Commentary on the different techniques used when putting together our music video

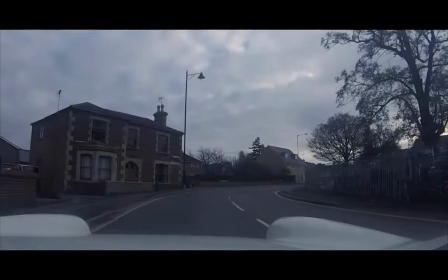8:12 And there you go,
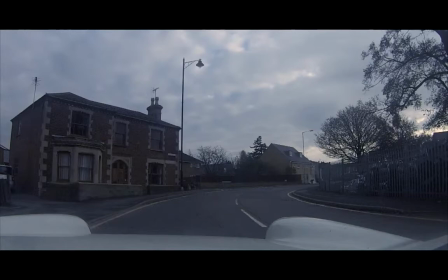8:13 we cut to black because we thought that half of the song's done and now it's onto the second part of the song. It's almost a story unfolding for the audience.
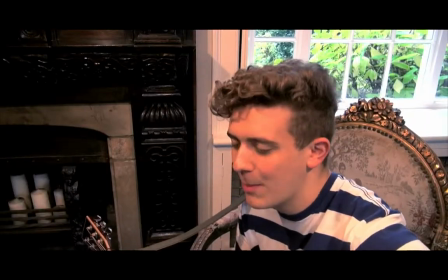8:24 And all of my friends got up and left,
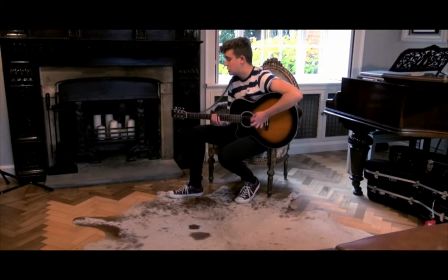8:27 but I'm still here behind to party in the streets where we used to play in the park.
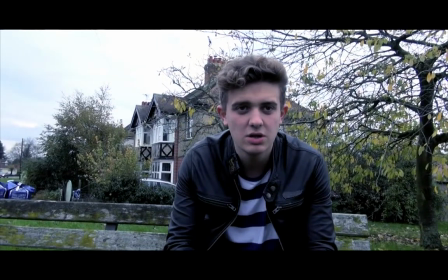8:35 And there we've got, here is the first actual point of the song where there's a different setting as opposed, well, when the singer's by himself, because here we've actually got him on a park bench in his hometown, and it's kind of a reference to the
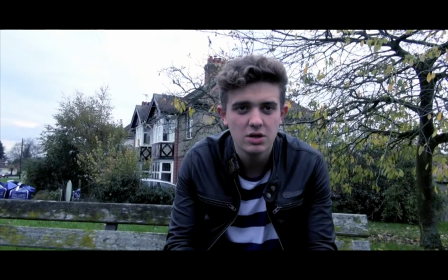8:50 lyrical content of the song is actually a reference to how someone's hometown isn't as bad as they may think it is. So we wanted to actually put the singer directly in his hometown to sing the lyrics.
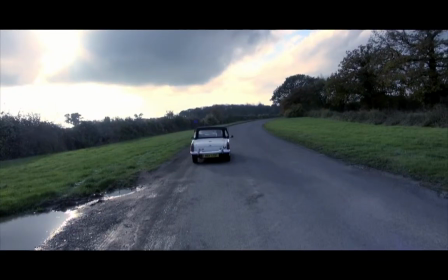9:07 This shot here is where you can see the light coming in over the guitar there with the purple,
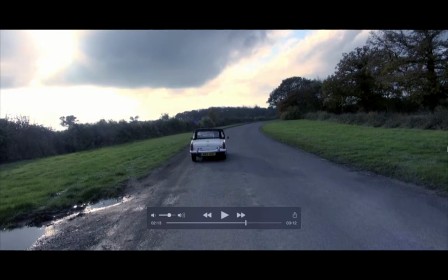9:15 and we just wanted to really get a scenic approach for the countryside of the video.
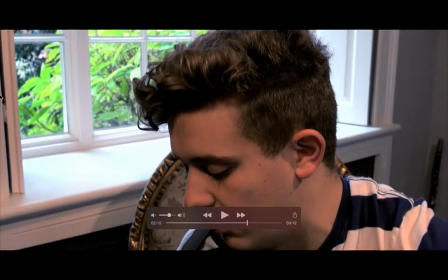9:25 And then we've got reverse shot, fast forwarded of the singer. So the singer actually walked forward, but using Final Cut effects, we actually managed to reverse that.
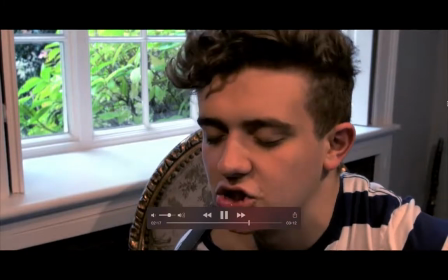9:36 The substances he found on the shelf of the local store that sold nothing else.
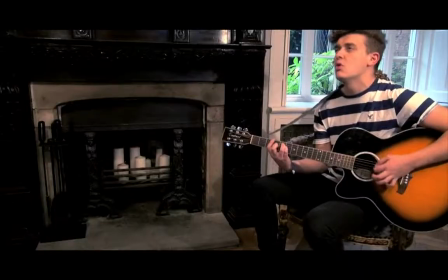9:42 And if you want to escape and go down the street.
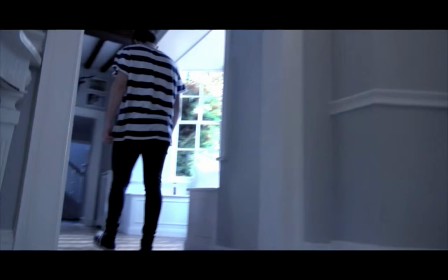9:47 Here we've got a fast forward shot of the singer walking through his home. Obviously it works with the song title, and it also just gives a bit of a backstory to the band surroundings and what inspires them.
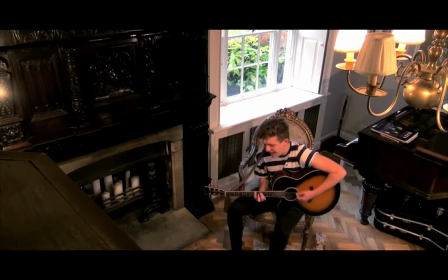10:00 You got your name, fly like a bird away from the hole that you.
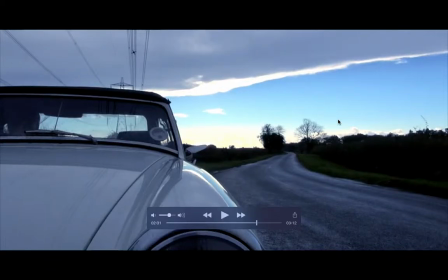10:06 Again, more scenic shots of the car. We just wanted to get as many shot angles in there as possible. We had a very long shot list for when we went out to actually shoot the video, but we felt like when we were out on the day, one thing that we learned from our production was that we
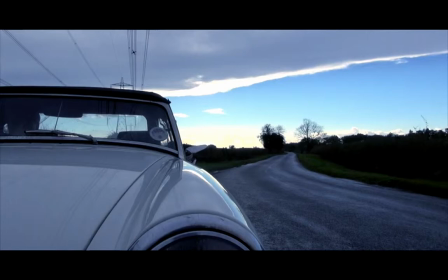10:24 had so much more variety of choice to actually work with in the scope of the music video than we initially kind of foresaw. So this is just one of the examples of our favourite shots that we actually took of the day,
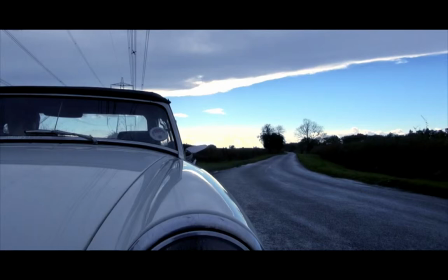10:40 we just had to include it in there because it was just something different for us.
You call a dog, but I
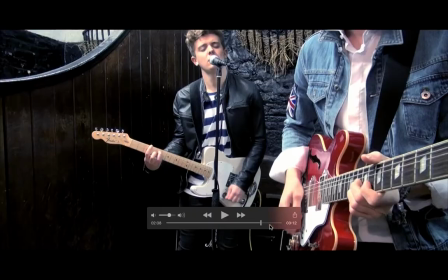10:51 call home. I'm alive when. And here we go. This is the next chorus.
The build up to the shots are less frequent here because we didn't want to repeat ourselves twice.
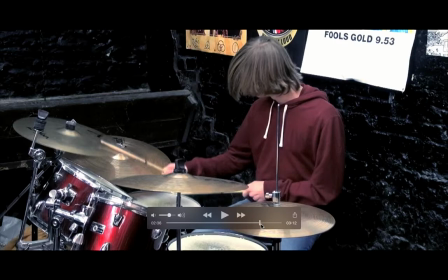11:00 So we really wanted to kind of vary up the music video as much as possible with the shot types we were using. Obviously, there's still footage of each band member, but we wanted to make it varied.
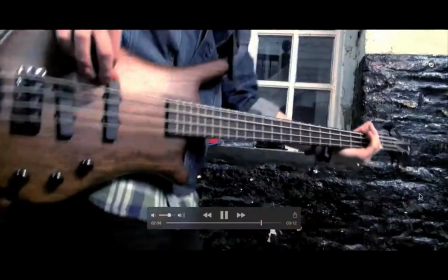11:13 I'm alive when, like my father, I see signs for my town,
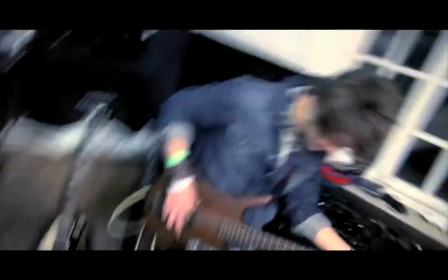11:19 and I know I'm bound to stay forever, but I don't mind if we go nowhere.
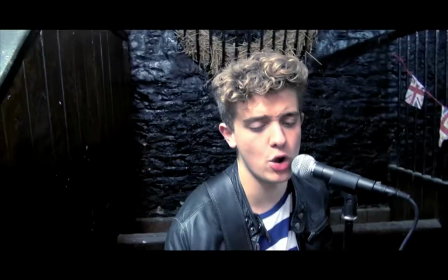11:26 I'm alive.
And as you can see, whenever a band member is playing a lead, well,
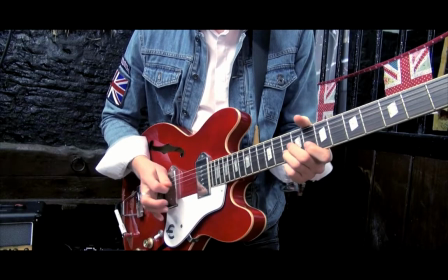11:32 say the lead guitarist, he is playing the lead riff of the chorus right now in this section. You can see in the left-hand corner of the screen we have product placement of the Marshall head. We've also got a Fender cable going into the guitar. We've got Union Jack, Libertines, influences of the band on his denim jacket.
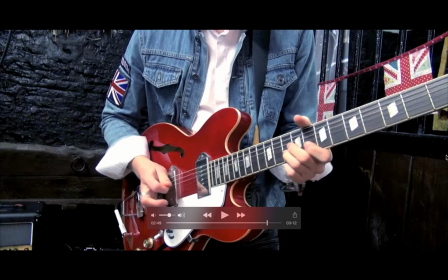11:51 Obviously that fits with conventions of a music video. We've also got the bunting here of the Union Jack, obviously, again, heritage.
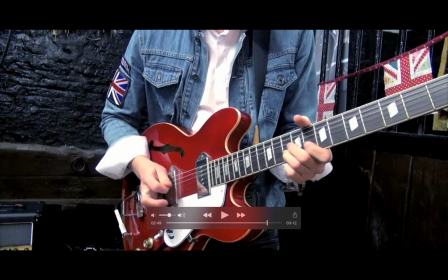12:00 And the Epiphone Casino, actually, interestingly, is a guitar associated with indie rock, because bands like the Libertines, Oasis, they all came into the spotlight with these kind of guitars, and the Gibson, the Fender,
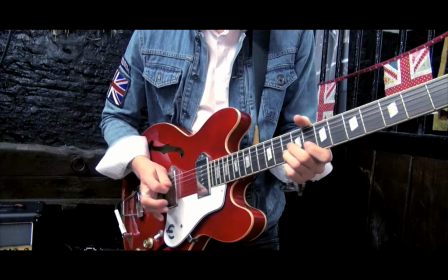12:16 the Epiphone Casino are kind of some of the key guitars around modern indie rock music.
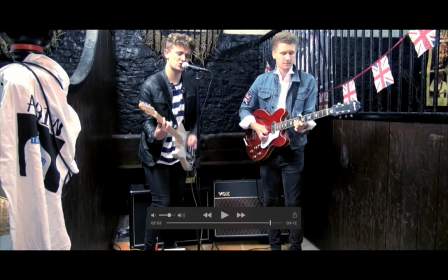12:27 Again, here we can see more product placement on the left hand of the screen. That's actually an Albion t-shirt. We've got the Vox amp, which is the same amp that Brian May uses from Queen. And again, so that's more musical influences and product placement there. And the whole setting, actually, we thought, where would be the best place to film the music video?
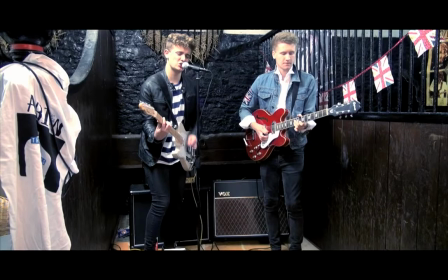12:47 And we found this stable. As you see, the straw is still there. And we thought we wanted to show the audiences, this is what is expected of an indie rock band. They're expected to be playing in kind of a, not in some prestigious recording venue. We wanted to just put them in
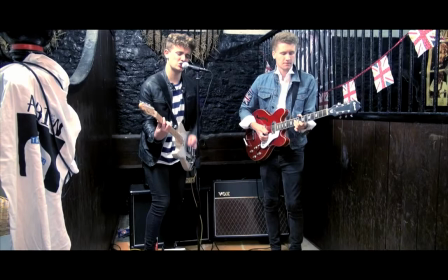13:05 a really kind of small space that looked a bit rough and gave the impression that they were a really genuine indie rock band.
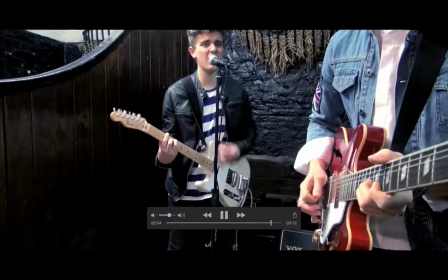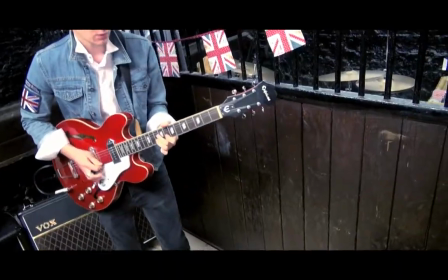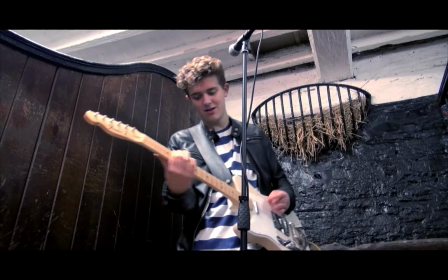13:23 And we're coming out to the end of the song where the shot cuts. This is one of our favourite editing moments, where the
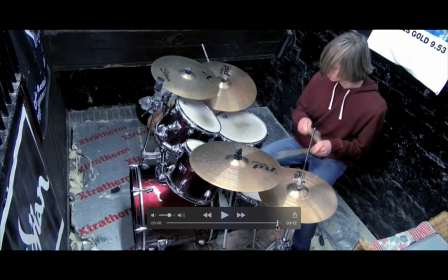13:33 shot is actually, even though it's the same notes being played, it's actually a repeated shot, and it gives it kind of gives a joke feel to the shot, which we really like.
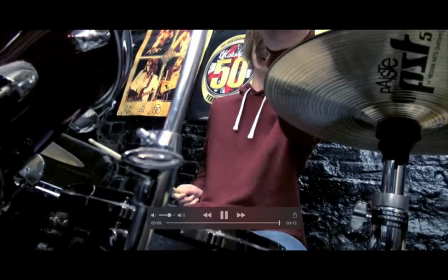13:45 And it finishes now with a cut to black and then a shot of the drummer and then fade to black.
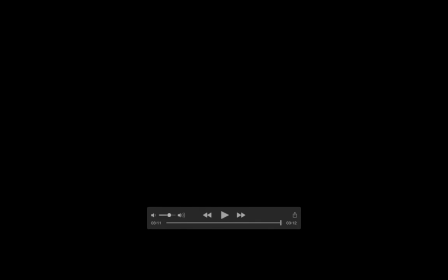13:52 So yeah, we used a Final Cut to obviously do that technique. So yeah, that's a director's commentary of our music video. Hope you enjoyed it. Thank you very much.